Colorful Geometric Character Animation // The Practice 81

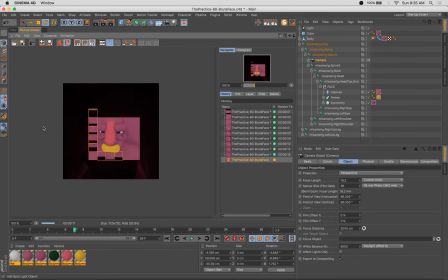(8:44)
I'm adjusting a lot the contrast in ambient occlusion.
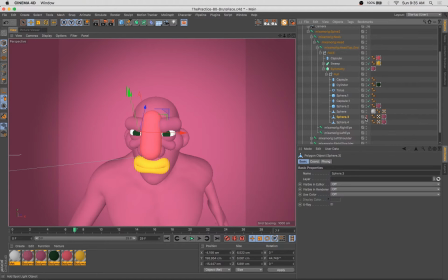(8:48)
I actually make that sort of a light pink color or a light blue color, and that takes off some of the hard edges from some of the shadows.
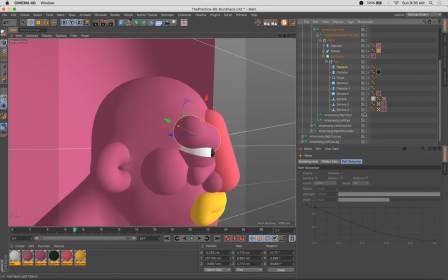(8:55)
I'm also, adding some lighting here and turning global illumination way up, which helps get a little bit more of a flat color.
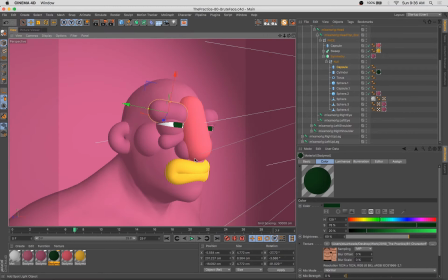(9:03)
The other thing I've done here to achieve sort of that flat look is you can see I have the luminance channel turned on.
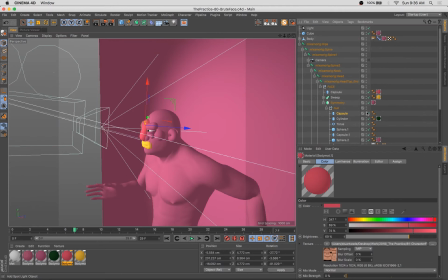(9:08)
So I use the same color in both the diffusion or the color channel and the luminance channel.
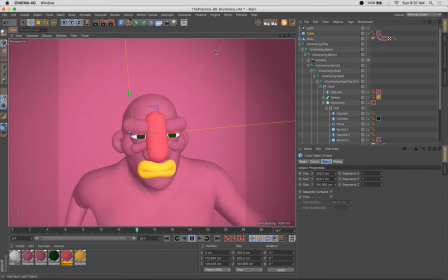(9:13)
And when you do that, you can sort of adjust the brightness of that luminance to
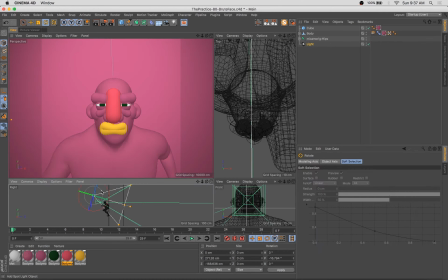(9:19)
take away from any shading to sort of the level of your taste, which I like to do.
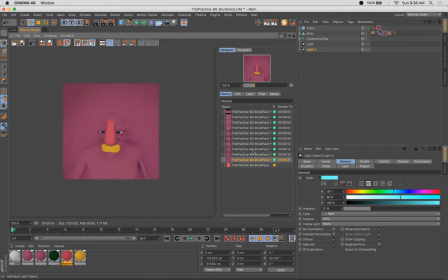(9:26)
And sometimes I try to differentiate my work by not having a super shiny octane style renderings.
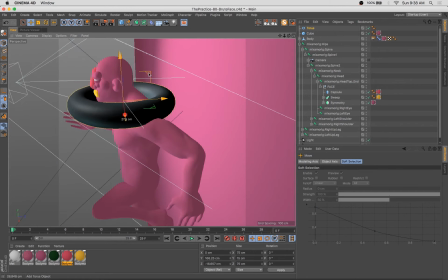(9:32)
I like to have things be a little bit more flat at times. So the other thing that I've done here, which is kind of funny,
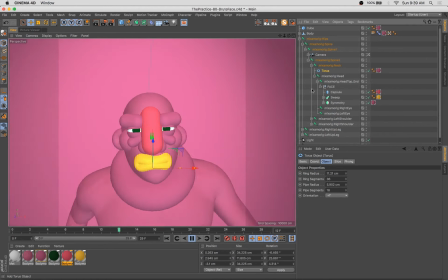(9:40)
is I've put not only have I put the face inside of the skeleton rig,
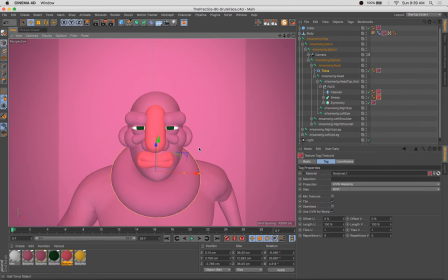(9:47)
I've also put the camera in there. So it sort of follows the character's face in a funny way.
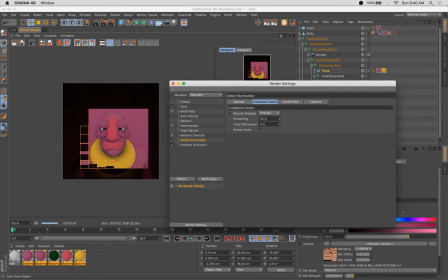(9:54)
It's almost like the style of animation or of recording you'd get if you
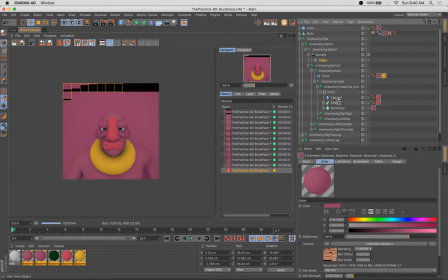(10:00)
had a selfie stick and you're recording yourself as you were running around. I actually wound up kind of liking that effect,
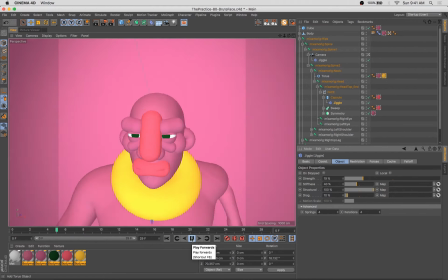(10:05)
so I kept it.
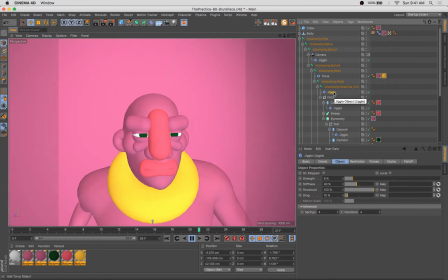(10:06)
Threw it in there, sort of as a just out of curiosity, really, at first, but wound up keeping it.
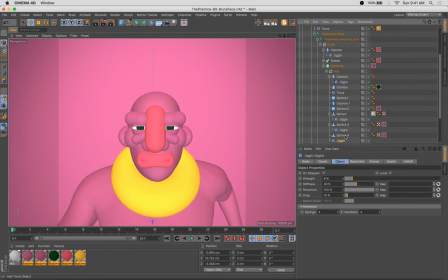(10:14)
The other thing I'm doing here is adding, as you can see, like this jiggle deformer to different pieces of the face, and those will actually react realistically throughout the course of the animation, in that they will sort of use momentum to move and push
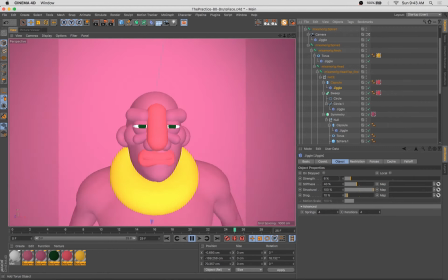(10:31)
move and push individual elements at the height or at the highest or lowest point of the animation.
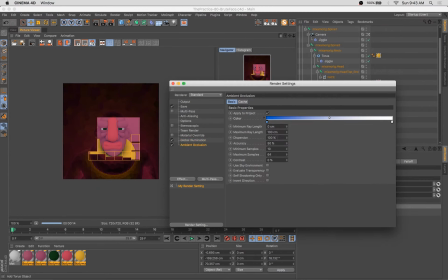(10:38)
So things will sort of follow through in a realistic way and kind of jiggle around.
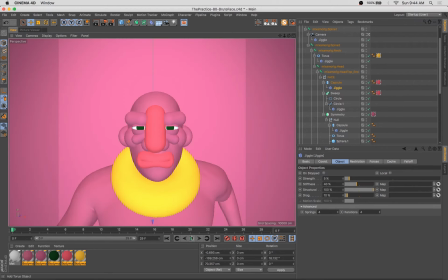(10:43)
And you can adjust the amount to which they jiggle. So some of the facial features I have moving around more than others.
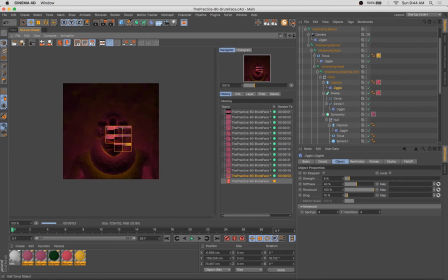(10:49)
So for example, the lips and the eyebrows I have moving around a lot more than the nose.
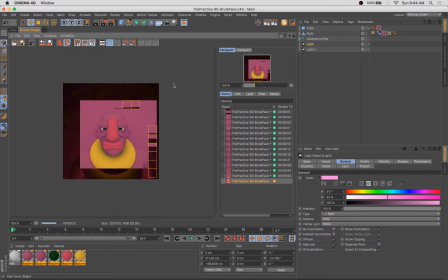(10:53)
But adding jiggle to those facial features, even to a subtle amount, gives you a lot of sort of variation and interest in the animation.
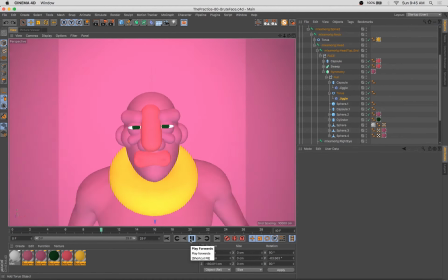(11:02)
And that can be a little bit tough to see here in the time lapse, but you'll definitely notice in the final animation.
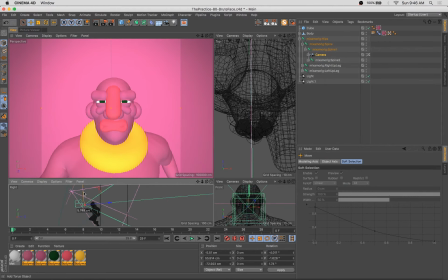(11:10)
One of the last things I'm going to wind up doing here
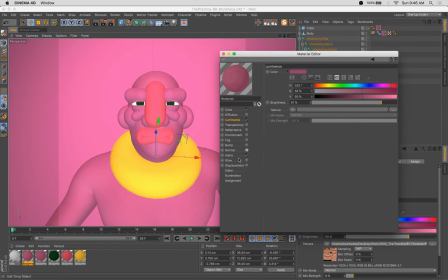(11:13)
is also adjusting the lips and adding some actual like opening and closing into the lips.
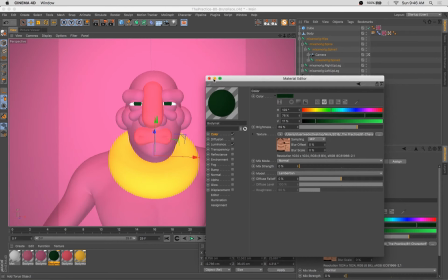(11:20)
And so what I do there is actually turn on point level animation, which is this little tiny,
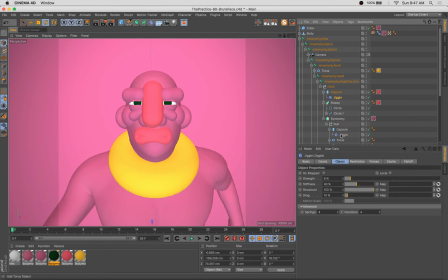(11:29)
let's see here, I should turn it on soon.
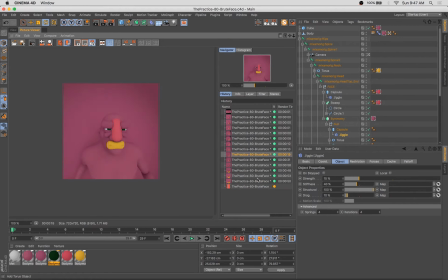(11:31)
It's this 3x3 grid of dots in the bottom right hand corner underneath the timeline.
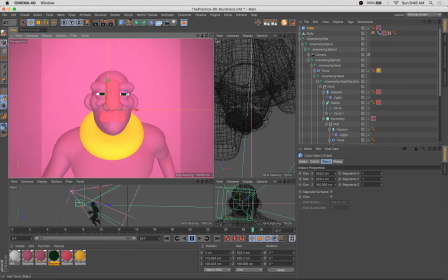(11:38)
And what that allows you to do is actually keyframe points along a spline,
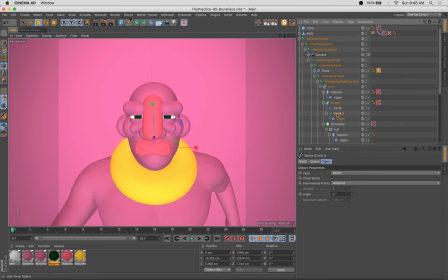(11:44)
which is super useful when you want to animate lips that have been built in a really basic way like this. So you can see I've gone and clicked on point level animation here and just did some simple keyframing with opening and closing the mouth.
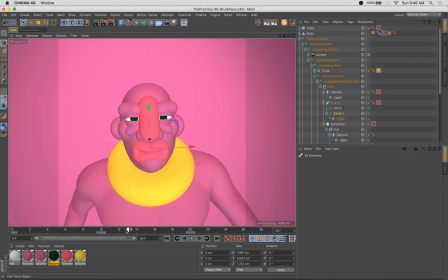(11:58)
And now that we've got the eyebrows moving around and a little bit of a blinking effect going on and the mouth opening and closing, there's,
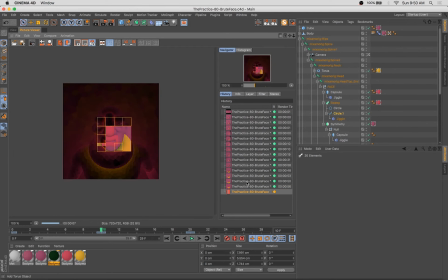(12:06)
the facial animation feels much less stiff.
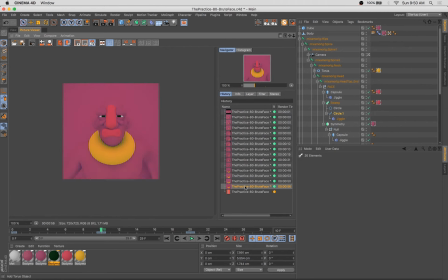(12:09)
And sort of matches the movement of the upper body that you have in the other parts of the composition. I decided, I had the lips in yellow for a really long time there. I decided they were a little bit too contrasting.
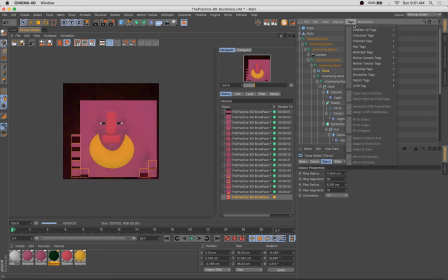(12:24)
We're taking away from the rest of the face, but I really liked that hint of yellow in the piece as a whole.
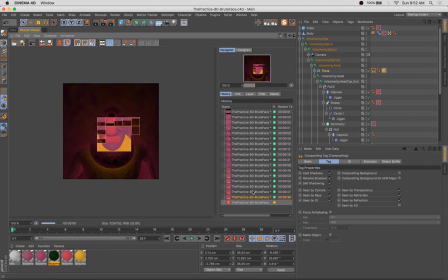(12:30)
So I went and added this rather gaudy piece of jewelry and was really satisfied with just the effect overall.